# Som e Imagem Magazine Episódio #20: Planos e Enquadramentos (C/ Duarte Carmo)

Olá! Neste episódio vais ficar a saber sobre algo muito importante no mundo cinematográfico, os enquadramentos e os planos. Primeiro, vamos ver a diferença de cada um. Enquadramentos são limites laterais, superiores e inferiores, de uma cena filmada. É a imagem que aparece no visor da câmera. Refere-se onde e como posicionar a câmera, durante as gravações. Determinar um enquadramento significa pensar sobre qual área vai aparecer na cena. Enquanto isso, o plano é a unidade de medida de qualquer documento audiovisual, fragmento de realidade, com unidade de tempo e espaço, que se obtém com uma tomada de vista ininterrupta. Existem três tipos de planos, descritivos, narrativos e expressivos. Para cada tipo de plano, escolhi três filmes diferentes, The Avengers, Pulp Fiction e Old Boy. Os planos descritivos privilegiam o ambiente em relação à ação ou à figura humana. Os planos narrativos estabelecem um certo equilíbrio entre o ambiente e a figura humana, privilegiando a ação. E o terceiro são os planos expressivos, que privilegiam a expressão e a fisionomia em relação ao ambiente. Dentro destes três planos, existem planos para cada. Os planos descritivos contêm o grande plano geral e o plano geral.
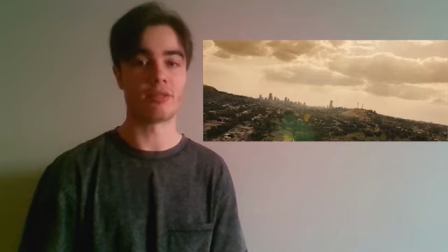O grande plano geral faz a figura ser insignificante dentro da paisagem. É favorável ao ambiente e é situado na ação global do filme.
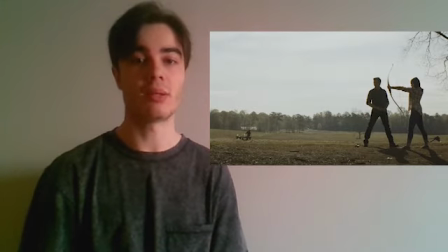O plano geral é equilibrado entre figura e paisagem e continua favorável ao ambiente. Os planos narrativos contêm o plano conjunto, plano americano, plano médio e o plano aproximado.
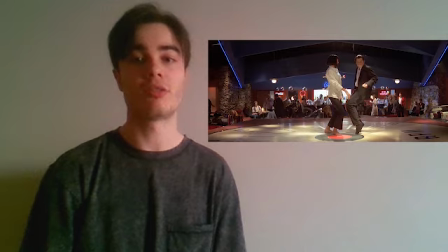O plano conjunto mostra a figura inteira, dos pés à cabeça, e é favorável à figura inteira em detrimento do ambiente.
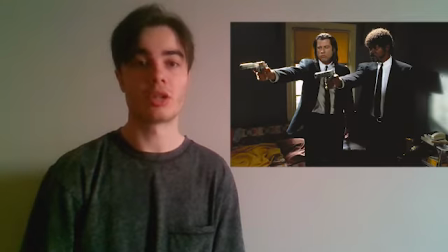O plano americano corta a figura pelos joelhos. É favorável à ação e é chamado de americano devido ao uso em Hollywood, nos anos 40 e 50.
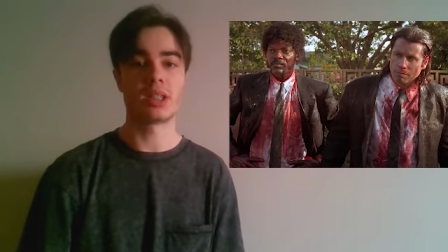O plano médio corta a figura pela cintura e é favorável à ação.
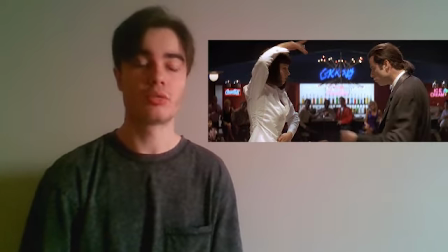E o plano aproximado corta a figura pelos cotovelos e equilibra a ação com a expressão. Os planos expressivos contêm o plano muito aproximado, primeiro plano, grande plano e o plano pormenor.
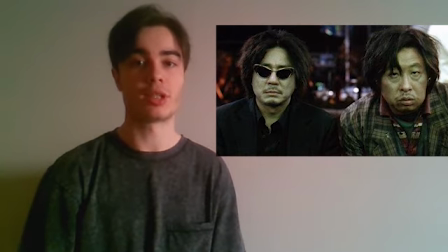O plano muito aproximado corta a figura pelo peito. É favorável à expressão e é útil para mostrar a interação entre personagens.
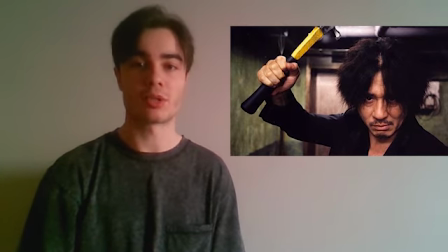O primeiro plano corta a figura pelos ombros, é favorável à expressão e é essencial para atingir uma grande intensidade dramática.
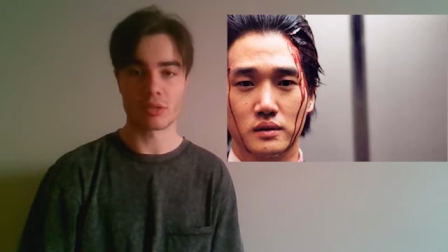O grande plano é um plano do rosto humano, que é favorável à expressão e fisionomia e são planos com enorme força expressiva.
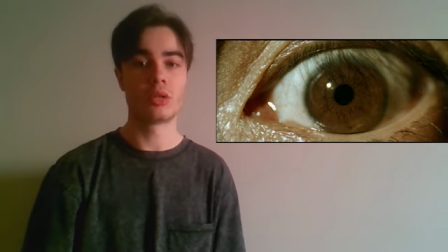Por último, o plano pormenor, que mostra só um pormenor humano ou um objeto e aproxima o público ao centro da ação. Espero que este vídeo tenha sido útil e tenhas ficado a saber sobre os encontramentos e os planos. Para a semana, aqui estarei para mais um episódio de orientação visual.